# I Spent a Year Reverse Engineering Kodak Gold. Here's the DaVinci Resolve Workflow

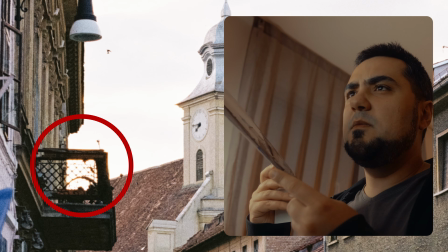Now for the bloom, it seems that the Kodak film is creating some soft desaturated halation type of bloom,
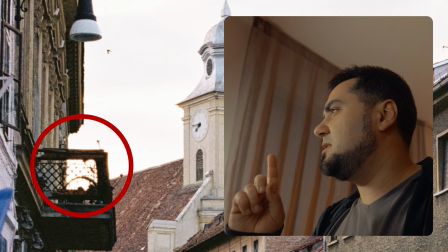which means I will not use the regular bloom, but instead, I will add halation, isolate the regions I want it to be applied to, and change the threshold to somewhere around here. This looks good to me, as I do not want the entire image to be hazy due to the bloom effect.
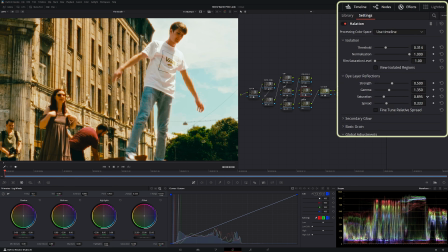Then zoom in and decrease the saturation so I don't see any red or orange anymore. Then decrease the strength and gamma to just have the bloom wrap around the areas it affects.
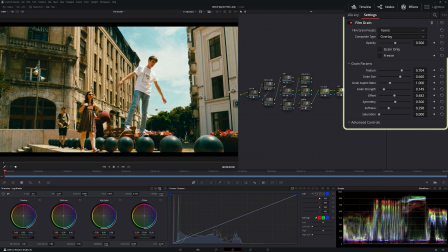Now, the final ingredient to all of this, grain,
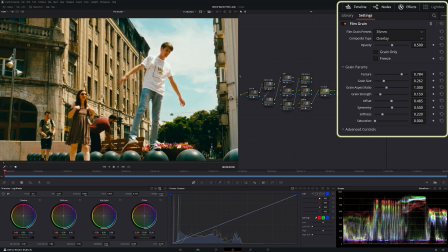with the simple 35mm preset, as all my photos were taken on 35mm film. But with the grain size a bit smaller than the preset offers, and also with a not so intense grain texture. Now, if you want this process to be easier and faster for you, then grab the power grade of this look, which is in the pinned comment right now.
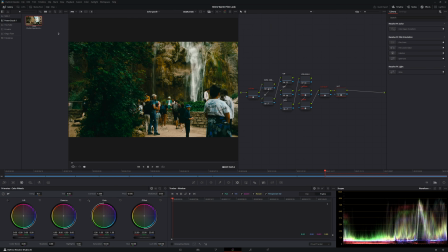After you download it, just import it into DaVinci Resolve, switch it to your camera log profile, then tweak it if you need to match your footage. And if you enjoyed this daytime film emulation, I got a nighttime film emulation just for you in this video.